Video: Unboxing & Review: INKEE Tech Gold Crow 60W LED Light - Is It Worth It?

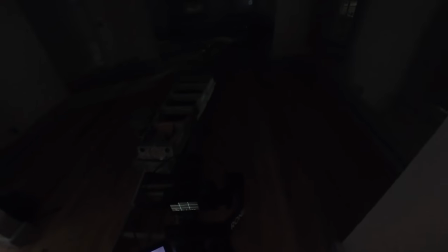He's on the other side come on this way one thing I noticed is that
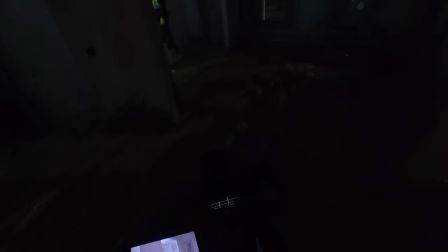I should have checked my settings on my camera far as the shutter speed because
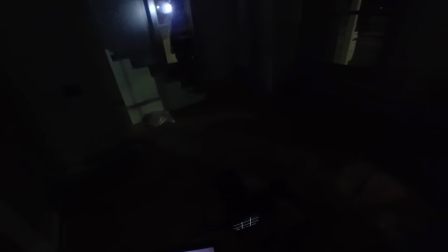his flashlight was create some flickering in my shot that I didn't notice till
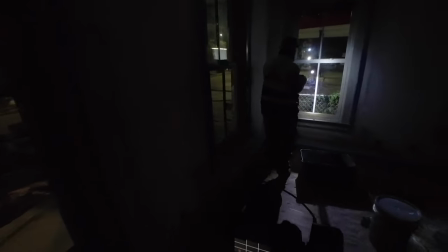post-production as you can see I have this little newer
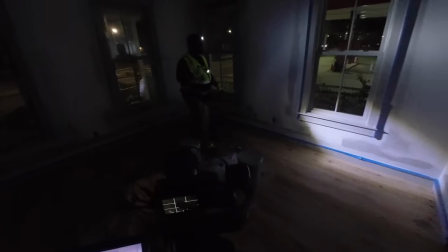monitor that I just bought that I'm using on the camera so I can see better so using the back of my LCD on my screen and
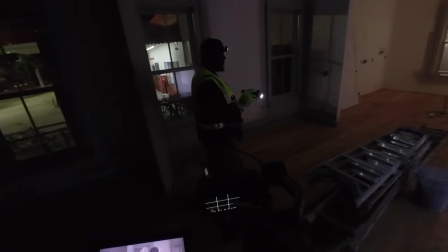I just have him walking through acting like he's checking security you know a little you know security checks as
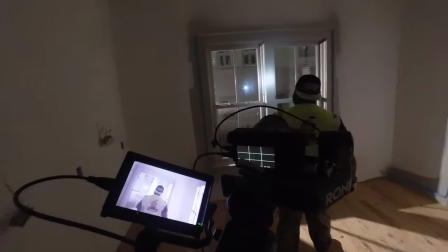you can see you can see the light coming through the window create well one thing I did notice um that I should have did was bring
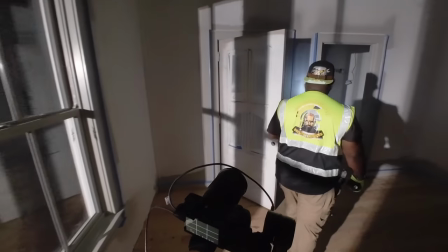my smoke machine if I would have bought that I would have created a little more and the volumetric sort of made it look a little more cinematic
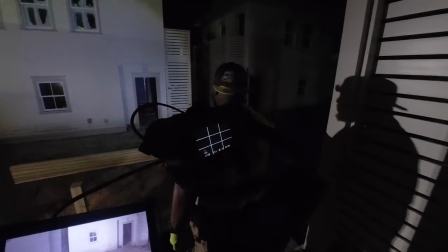so um either way let me show you a quick clip of uh what I created in post-production of that
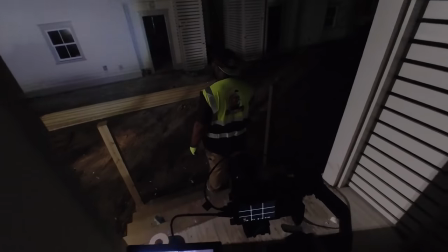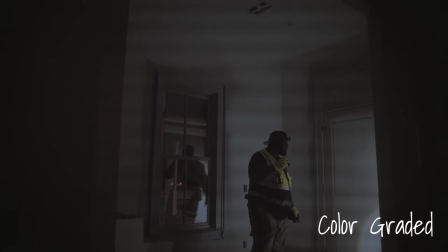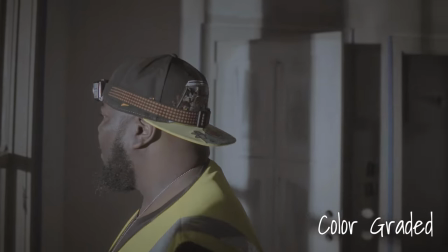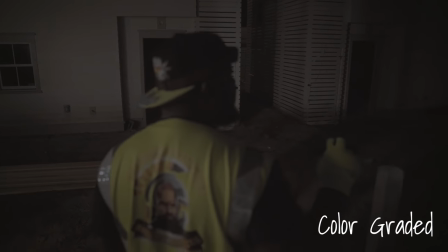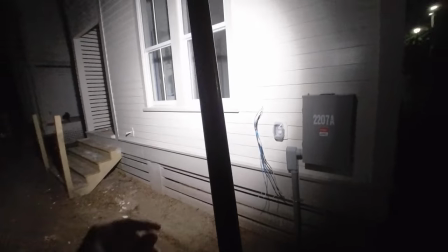scene all right so that's it and I was just gonna bring my c-stand down and just move it to another part of the location
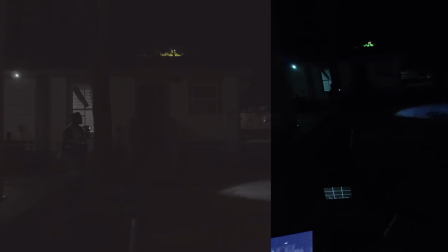we're shooting in and just like that all right so in this next shot I had Travis come around the corner and he's gonna make a right and meet me with the light it's right behind my back shoulder and we're gonna walk directly into it well the left you'll see the before and after ungrading
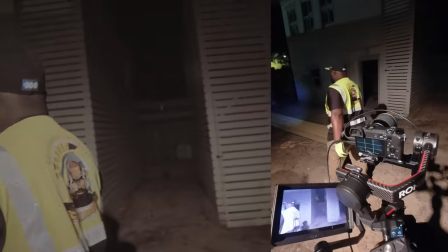color graded the shot on the right you can see the behind the scenes of me filming so
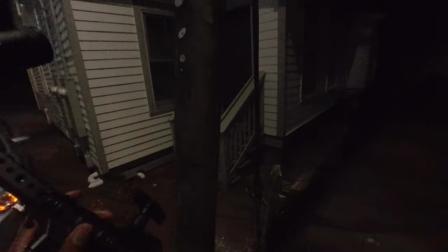he put up with this car has these flashing lights security lights and I thought you know I'll get a low angle shot of him just like pulling up right
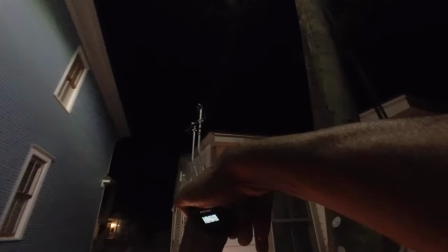now that a streetlight and I was gonna use the portable light to kind of force more light from that angle because that's a source
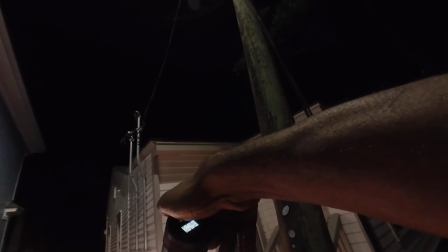point light right now so I don't want you know the shot looks super artificial having no other light coming from another direction but what I did
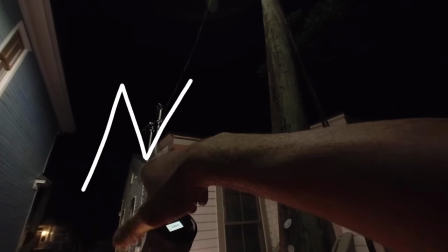think about after this is if I had two of these I could have stuck one at the beginning of the drive port and that would have gave
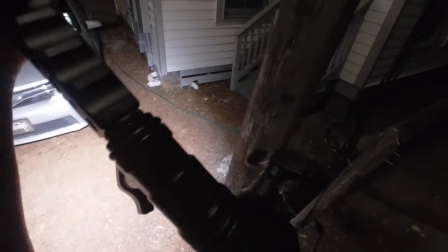off a little light in the back because it was like extremely dark back there the only light that was really visible was that Porsche light you can see
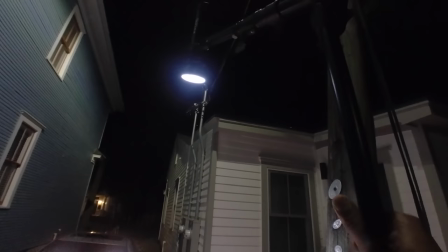back there on the house and to me it wasn't bright enough so I think with two or three of these on the set as far
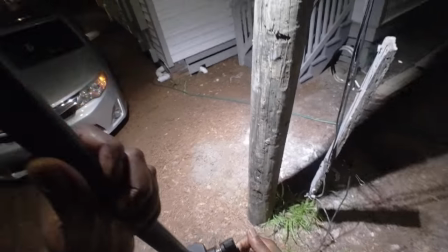as like filming at night would be nice because you could have your key light your back light you have a
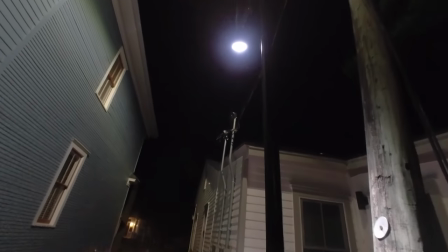different side light and my c stand as you can see going really up there
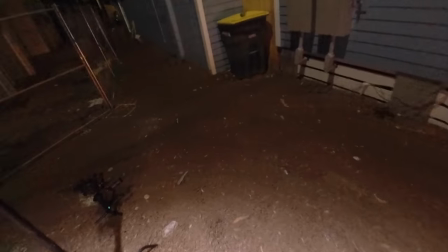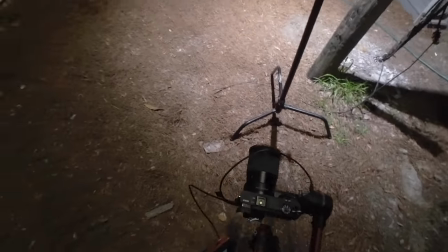so i'm trying to direct them and i'm grabbing my gimbal i'm using 16 millimeter uh sigma
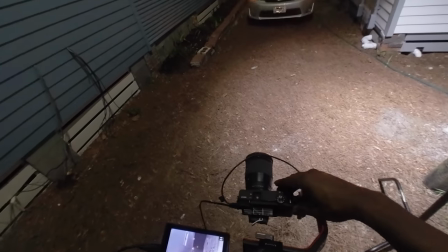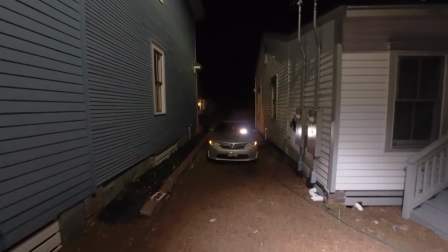he want shots shots of the seahawk on his tag he funny so
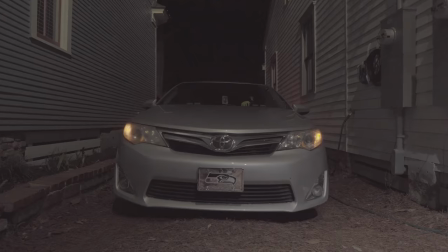i'm going in low trying to get shots of the tag shots to him coming out the car having
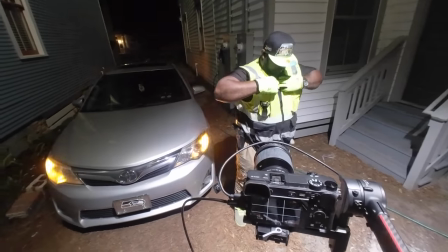walking forward do a little pan around but then I'm gonna show you like the
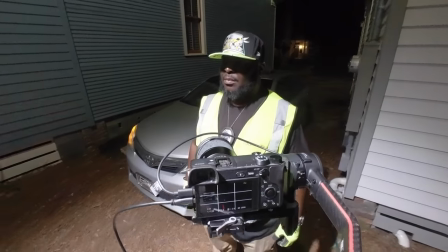a clip of the scene at our color graded before and after to